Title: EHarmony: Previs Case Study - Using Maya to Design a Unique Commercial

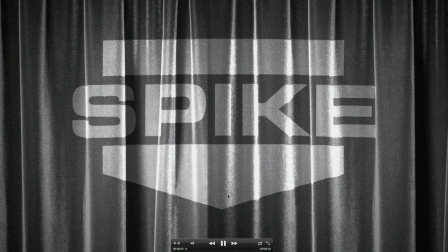5s
Hey guys, in this video I'm going to walk through my Previs process for the EHarmony commercial for Spike TV.
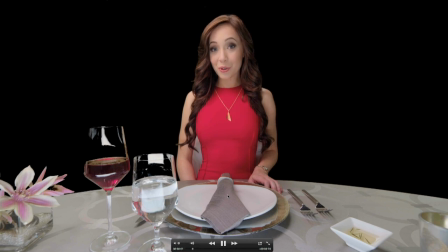11s
So here's one of the final spots. It starts on Stephanie, and she's talking right to us.
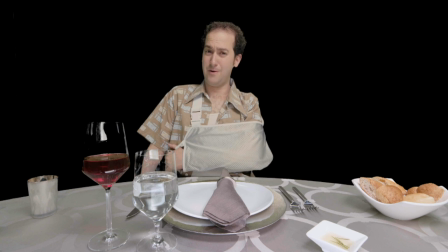16s
The camera whips around and we see her first date.
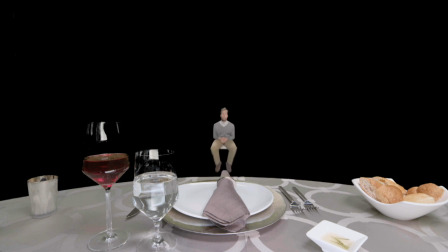21s
He's going to exit frame, and her next date comes in.
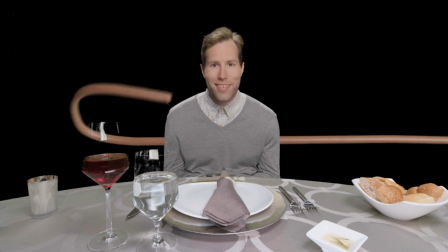26s
He says his line. And once again.
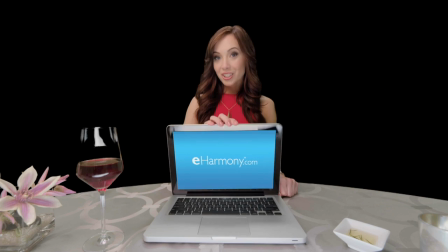35s
And then we spin back around, back to Stephanie,
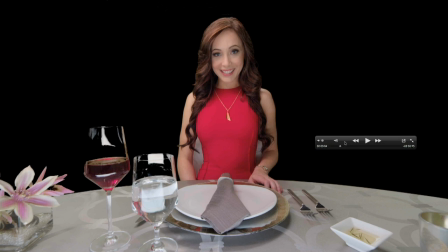39s
and that's the end of the commercial. So pretty early on we decided that we wanted to do as much of this commercial in real life as possible. We wanted to have Stephanie actually at the table, and anytime the camera moved,
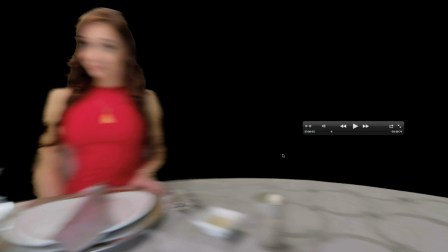52s
like this, like right here, we wanted this motion blur to feel real.
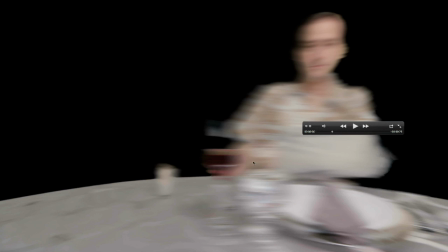57s
And likewise, coming back around, we wanted to actually shoot her date at the table when the camera's moving.
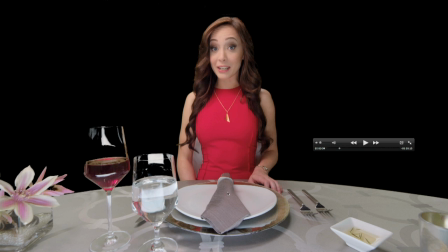63s
So because we decided to shoot this practically with a real table and with Stephanie actually interacting with it, there were a couple of questions we needed to answer before our production designer could go build it.
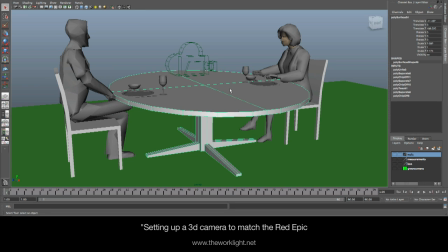73s
So the main question in this scene was, how big is this table? And relating to that is, what focal length do we need to shoot at to see the foreground of the table and to see Stephanie and her date?
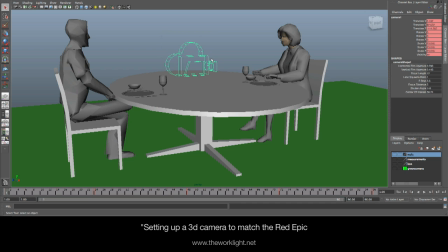89s
So what I did is I created a camera in Maya that has the same field of view as in Red Epic, and I built a table at an arbitrary width, and I think I started around like 4 feet originally.
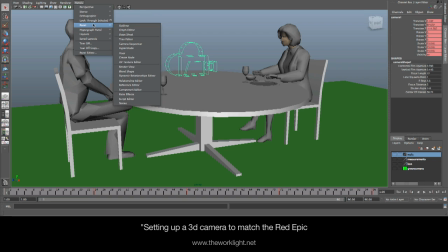103s
And you can take this camera that is again the same field of view as an Epic, and you can look through it.
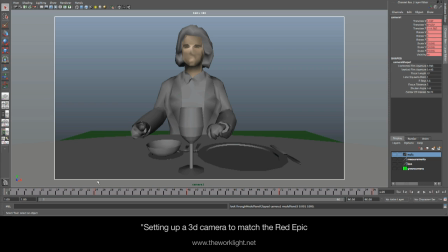111s
So here's our scene looking through an Epic, and we spin around and you can get a good idea of what's going on. What's nice about working this way is that you can experiment with different focal lengths. Right now I have a 12mm programmed in, see on the focal length channel here,
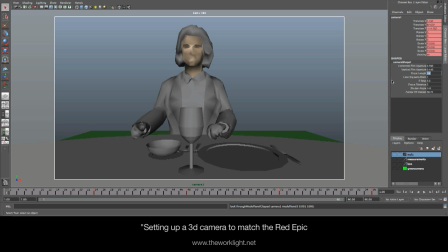131s
and say I wanted to see what a 24mm looked like,
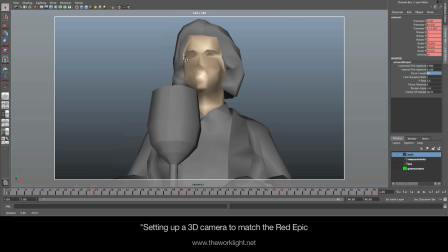137s
and it looks like this. And you can move the camera around, you can kind of get an idea of what's going on.
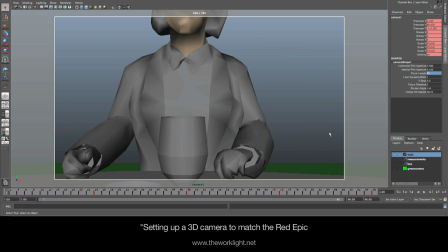143s
Obviously for the table width that we've designed, this shot doesn't work, but we know that before we go and build it.
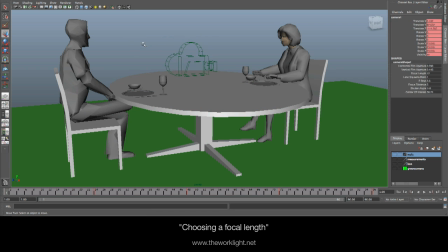150s
So after playing around with the table width and different focal lengths, what became apparent was that the more telephoto the lens, the farther back the camera would need to be from Stephanie to see the foreground table,
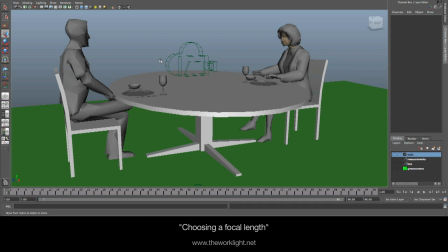163s
and the bigger the table would need to be. And I wanted to keep this table as small as it could be to keep it, intimate and, as close to what it would actually have been in real life as possible. So what that meant is to keep the table as small as it could, we had to shoot on the widest lens we could, without it looking, really weird.
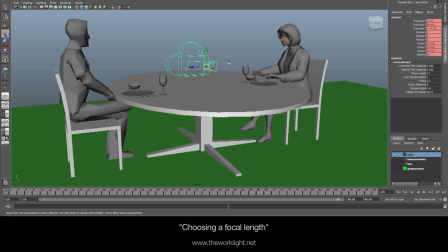182s
And, from my experience of shooting with wide lenses, there were only really a couple of options.
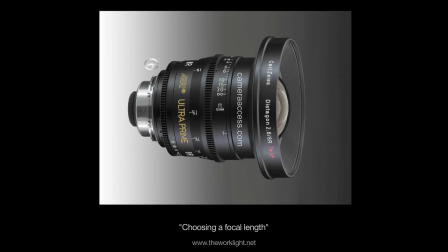187s
First was the Zeiss 8mm, the Ultra Prime, and that lens is really wide, but it has a really obvious distortion. That's kind of what it's for, is to shoot really wide, and it has that cool look.
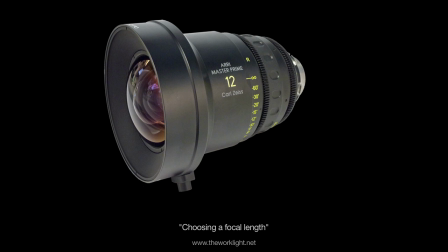199s
And so the next step up from that was the Master Prime 12mm, which I'd used a couple times before. And the amazing thing about that lens is that it's extremely wide, but it's also very rectilinear. It doesn't distort very much on the edges. So I kind of knew going into this from that point on that I was gonna keep the camera at a 12mm,
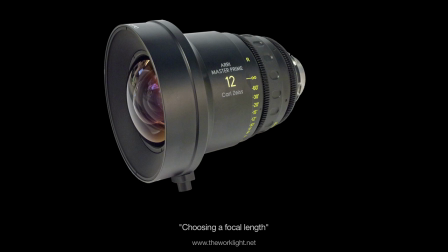219s
and then whatever width the table needed to be, that's what we were gonna use.
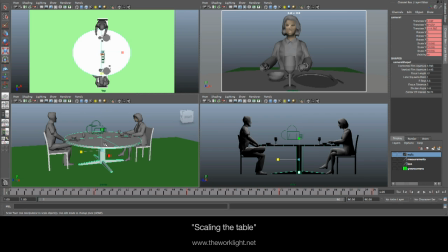226s
Knowing that the camera was gonna be at 12mm, we had now the flexibility to play with the table width. I placed Stephanie without the table. You can see approximately 3 to 4 feet from the camera to get that frame you'll see on the top right.
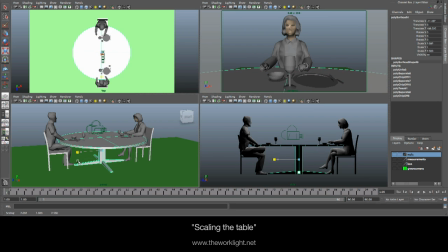242s
And then I took this table and I started just expanding it until it looked right. And I ended about here.